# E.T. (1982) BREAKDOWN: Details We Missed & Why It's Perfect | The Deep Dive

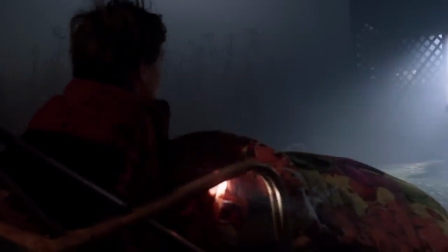So E.T. returns to Elliot in the backyard. Part of the charm of E.T. is the sound design. E.T. is voiced by Pat Welsh, a voiceover actress who smoked a ton of cigarettes to get her voice raspy enough,
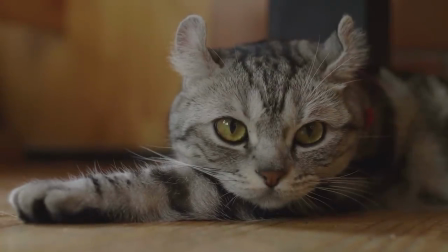but also they included the sound of a cat purring to make E.T. sound even more affectionate.
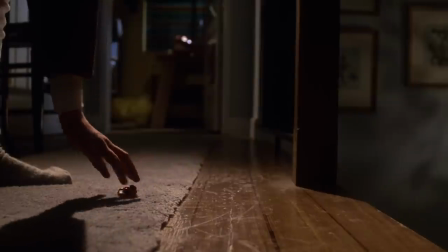Elliot leads E.T. through the house with a trail of Reese's Pieces,
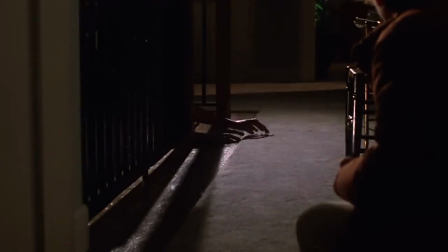and Caprice's mime work with the hands just go such a long way to make E.T. feel timid and sweet and curious, like you would not get this with CGI hands,
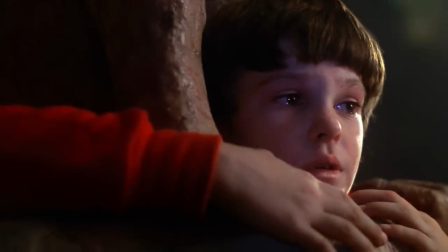which is why pre-digital Spielberg touches our hearts more than digital Spielberg does. Like, the BFG is a sweet movie that was also written by Melissa Matheson, and really, just because it's digital, it's just not as good.
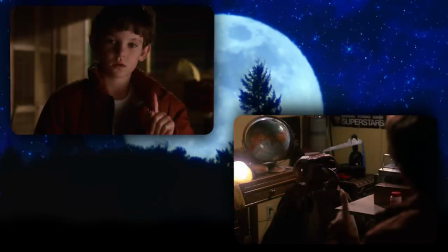So E.T. and Elliot just start mirroring each other, they touch parts of their face, they bend their finger, and then they share some drowsiness.
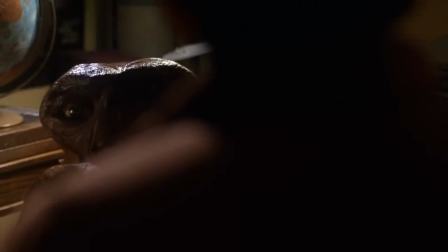It's just great visual storytelling to display the basics of E.T.'s empathic link, how it's a two-way street, and how it is safe. John Williams scores all of this with harp strings to characterize this all with innocence, because just imagine, with different music, this could feel like alien mind control.
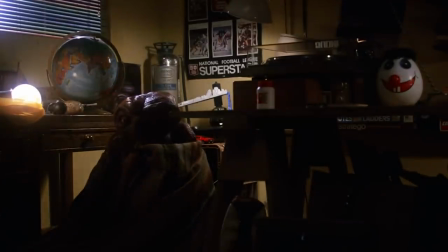It's a really difficult thread to needle, but it totally works, mostly because there is no dialogue to overcomplicate it.
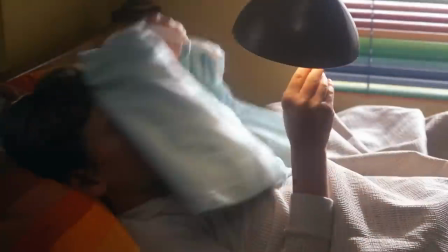The next morning, Elliot fakes being sick by pressing the thermometer against a lamp and putting a heating pad on his head,
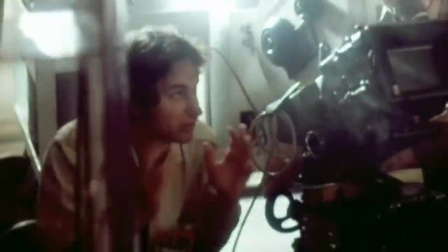a trick that Spielberg reportedly used as a kid, and I definitely used as a kid after watching this movie.
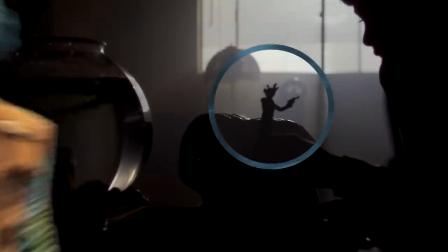Elliot shows E.T. his toys, which include some Star Wars Kenner figurines, Greedo, Lando Calrissian, and Boba Fett.
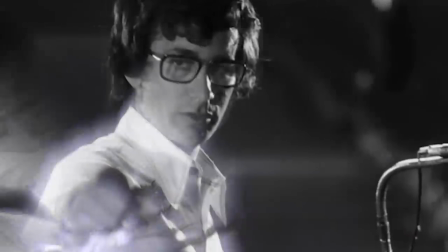According to Spielberg, when he was shooting Close Encounters while George Lucas was shooting Star Wars, Lucas, thinking Close Encounters would be the much bigger movie and that Star Wars would be a flop, traded Spielberg 2.5% of Star Wars for 2.5% of Close Encounters,
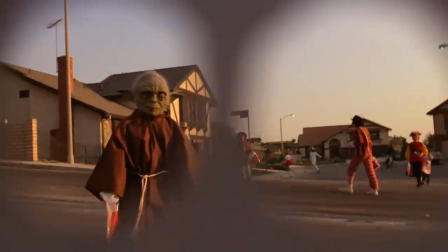a deal that made Spielberg a fortune, and a deal that Spielberg, by putting Star Wars toys and costumes in his even bigger movie E.T., helped grow.
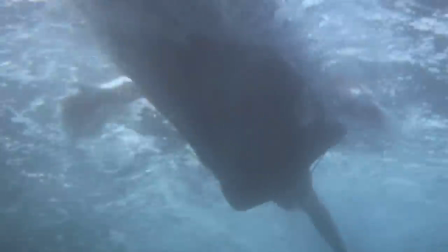Spielberg, of course, also pays homage to his previous work, Jaws.
Shark eats the fish.
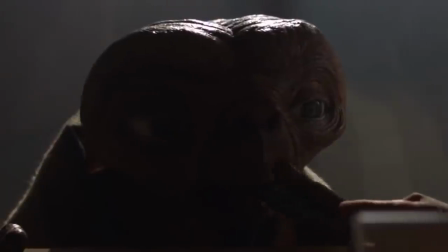Nobody eats a shark.
E.T. tries to eat the toys, so Elliot asks, "Are you hungry?"
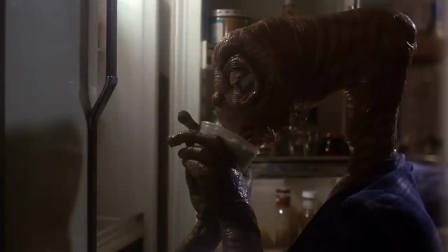"I'm hungry."
Yes, so it's not just an emotional link, it's also a physiological link.
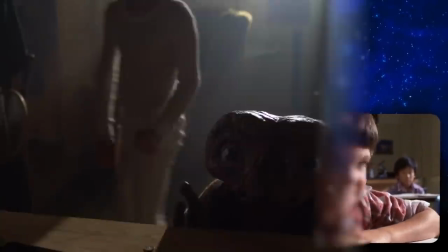Hunger, pain, fatigue, inebriation. And notice as Elliot leaves to go get food, E.T. worries, and Elliot says, "I'll be right here."
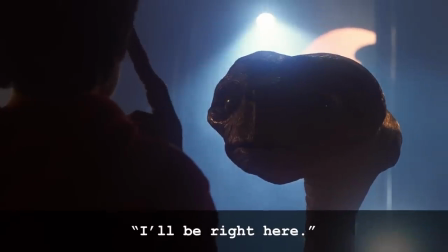Which, of course, is what E.T. will say back to him at the end of the movie. "I'll be right here."
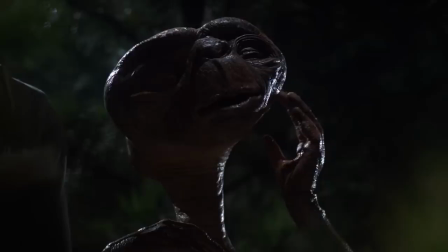But what is the point of this actual physiological empathic link between E.T. and Elliot?
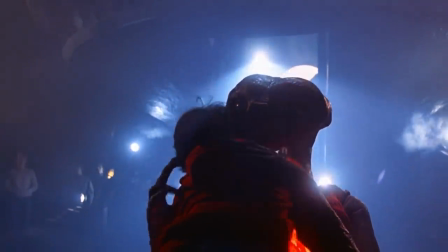Well, of course, it teaches empathy to a child in this coming-of-age story.
Damn it, why don't you grow up?
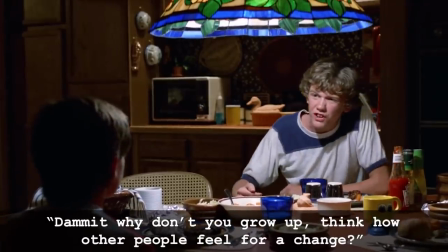Think how other people feel for a change.
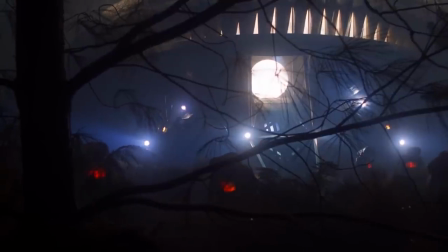But within the context of the movie, it suggests that for an advanced species, empathy is a biological imperative that we can evolve toward.
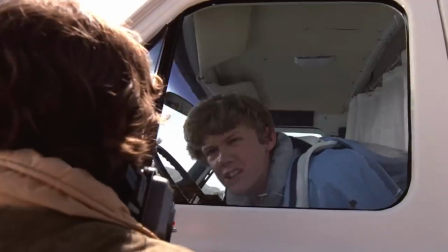If one member of a tribe senses danger, all of us sensing that same physiological danger and joining forces against it will help all of us.
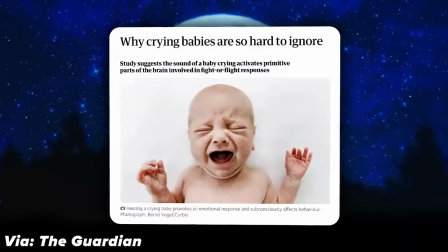There's actually research showing why the sound of a baby crying triggers us.
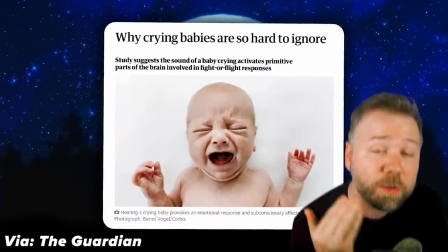It's an evolutionary distress beacon because humans are social creatures and we don't want to alert predators of our camp.
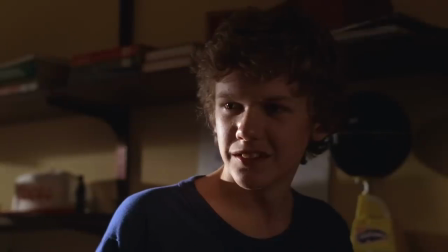Elliot reveals E.T. to Michael and then to Gertie.
"Look at my baby!"
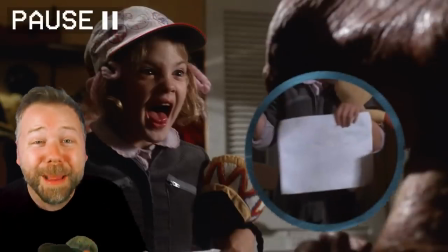Now it gets lost in the screaming, but Gertie clearly made a get well card for her big brother, and it's just the sweetest thing.
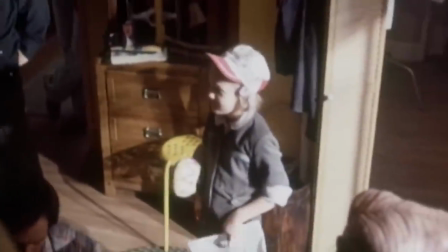I also just love the realistic little mannerisms that Spielberg was able to get out of these child actors, like this one.
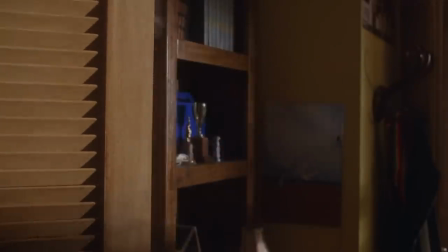But my favorite kid to watch in this scene is Michael. He goes in this scene from a jokey older brother to super protective of all of them, including E.T. in this movie.
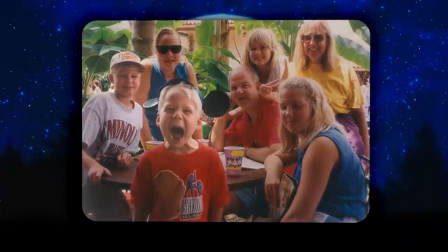And that transition is just so authentic. Like, I can't tell you how many times I would need my big brother Matt to have my back on something, and he would just go from making fun of me to being like, "Oh no,
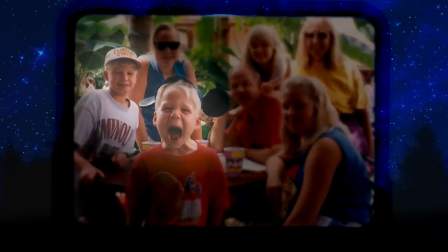I got your back." And he would fight the whole goddamn world for me.
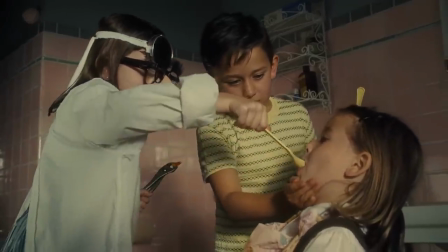For Spielberg, this transition was based on how he went from tormenting his sisters to, upon his parents' divorce, protecting them when his father left.
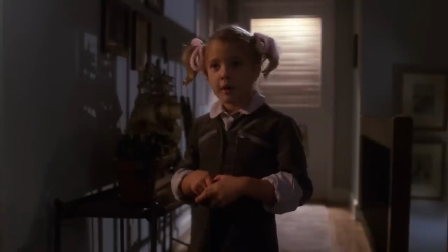Now, there's an interesting little detail here where Gertie calls her mother Mary. All the kids in this family call their mom their first name.
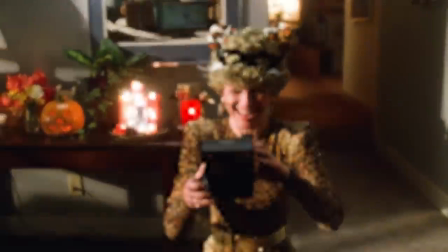I think it's just a reaction to the divorce. Like, they see her less as a mom than as a big sister, which Spielberg and his mother Leah have gone on the record saying she kind of was to those Spielberg kids.
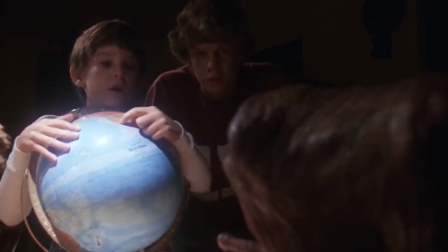But anyway, they feed E.T., they show him where on Earth they live, and a piece of watermelon sticks to his face,
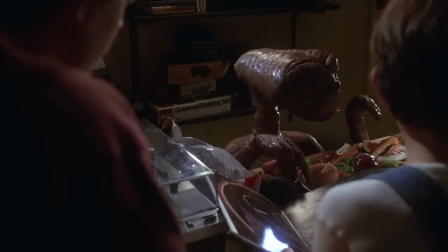and Caprice, the mime actress, does this subtle little gesture where she wipes the watermelon off E.T.'s face.